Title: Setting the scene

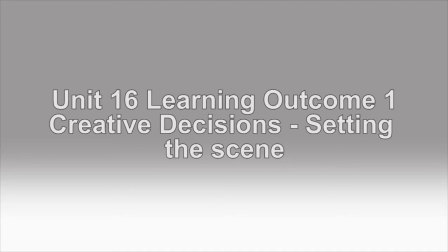(0:02)
How you visually get into a scene and out of a scene is an important consideration for a filmmaker and editor. The traditional method of opening a scene goes as follows: a long shot,
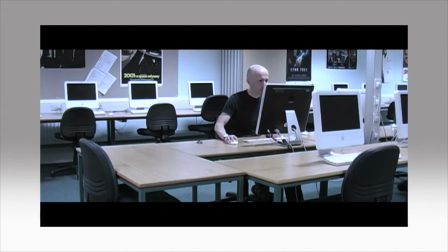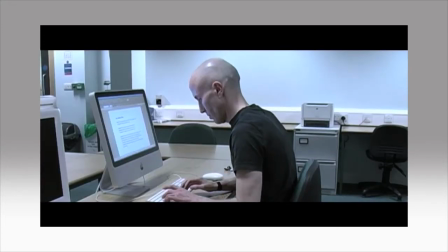(0:23)
then a medium shot,
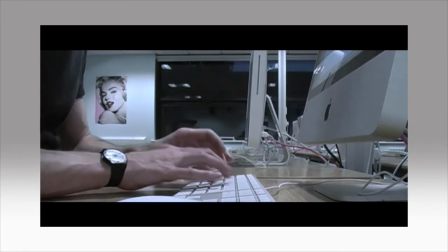(0:32)
then a close-up. And often then it's a simple pattern of moving back and forth between close-ups and medium shots as the scene plays out.
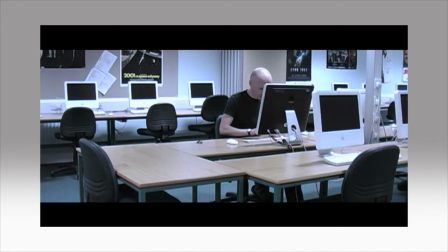(0:44)
There will also be occasional cuts back to a long shot in order to re-establish the geography and context of the scene. However, this is only one of a wide variety of ways that you can set a scene when it comes to your edit.
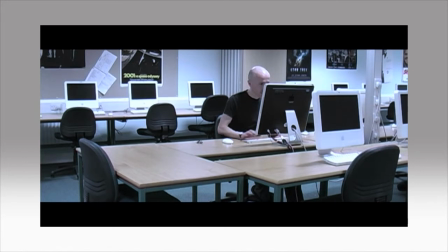(1:04)
There are numerous ways that you can set a scene, and, as always, it depends on what the demands of the scene are and how you as an editor and director want it to play for the audience. Let's examine two options: the more traditional method and an alternative method.
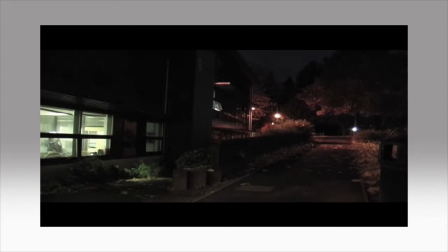(1:24)
In the traditional method, you'd begin with a long shot to establish the location and set the overall context for the scene. You'd then move on to a pattern of shots that bring us closer into the character, such as these.
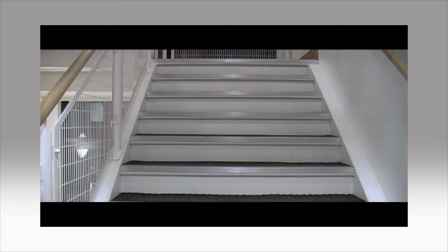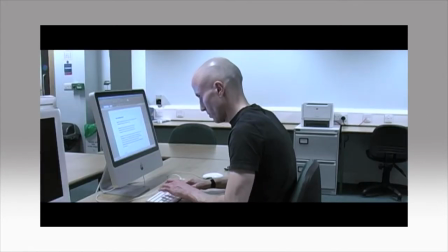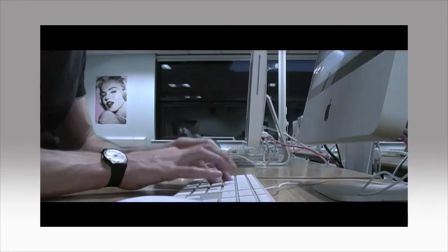(1:53)
And then you'd finally rest on a close-up.
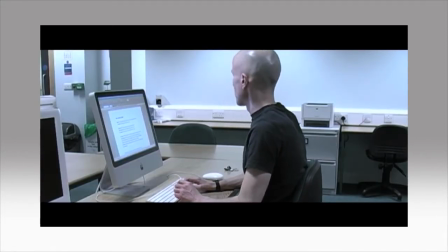(1:58)
As the scene plays out, you'd move back to a selection of medium shots and occasional long shots to re-establish the scene's geography.
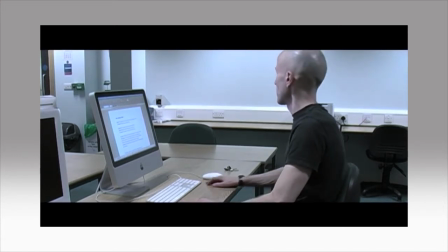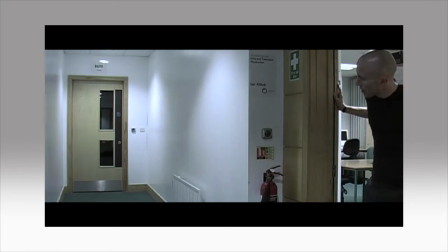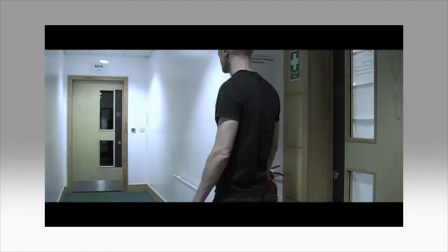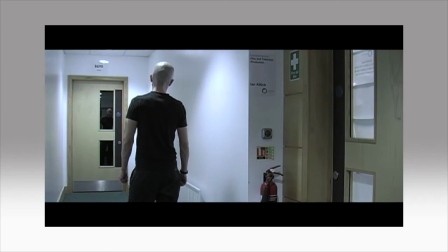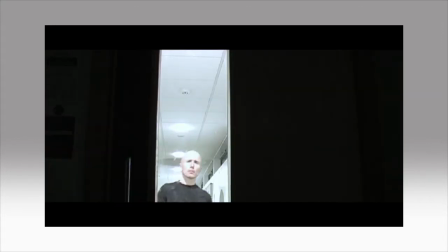(2:43)
And when the character moves into the dark room at the end of the corridor, a moment of tension, we end on a close-up.
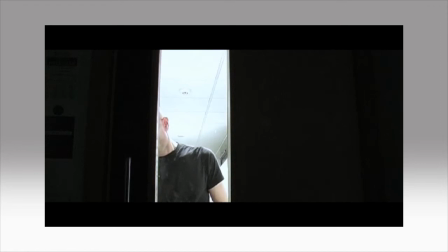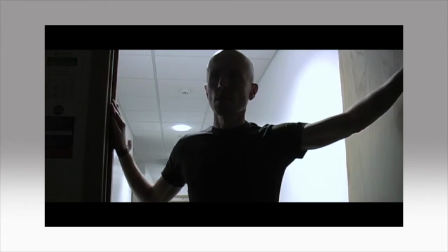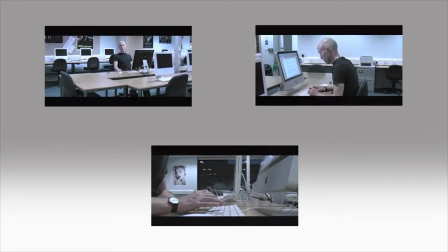(3:04)
This approach of starting on a long shot,
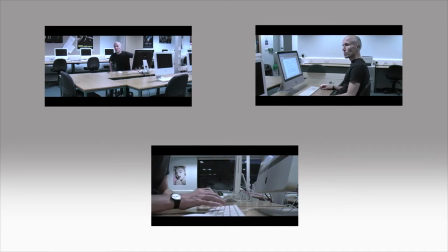(3:07)
then moving to a medium shot and then a close-up is an effective one, and has served many filmmakers for around about a century now.
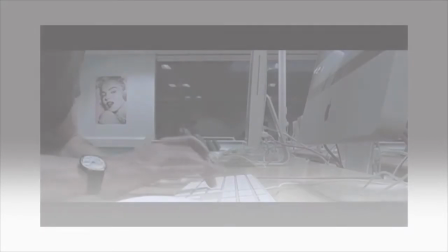(3:16)
Let's explore an alternative. You could start with a close-up of the keys on the keyboard and show nothing else for a while.
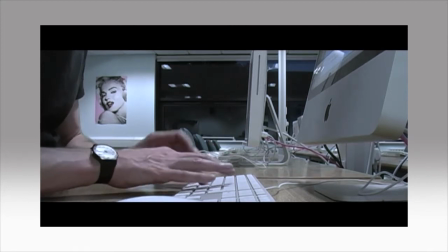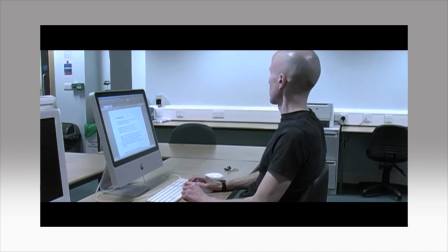(3:31)
And then, as the scene plays out, pull back further to reveal the character, what is happening, and the overall context for the scene.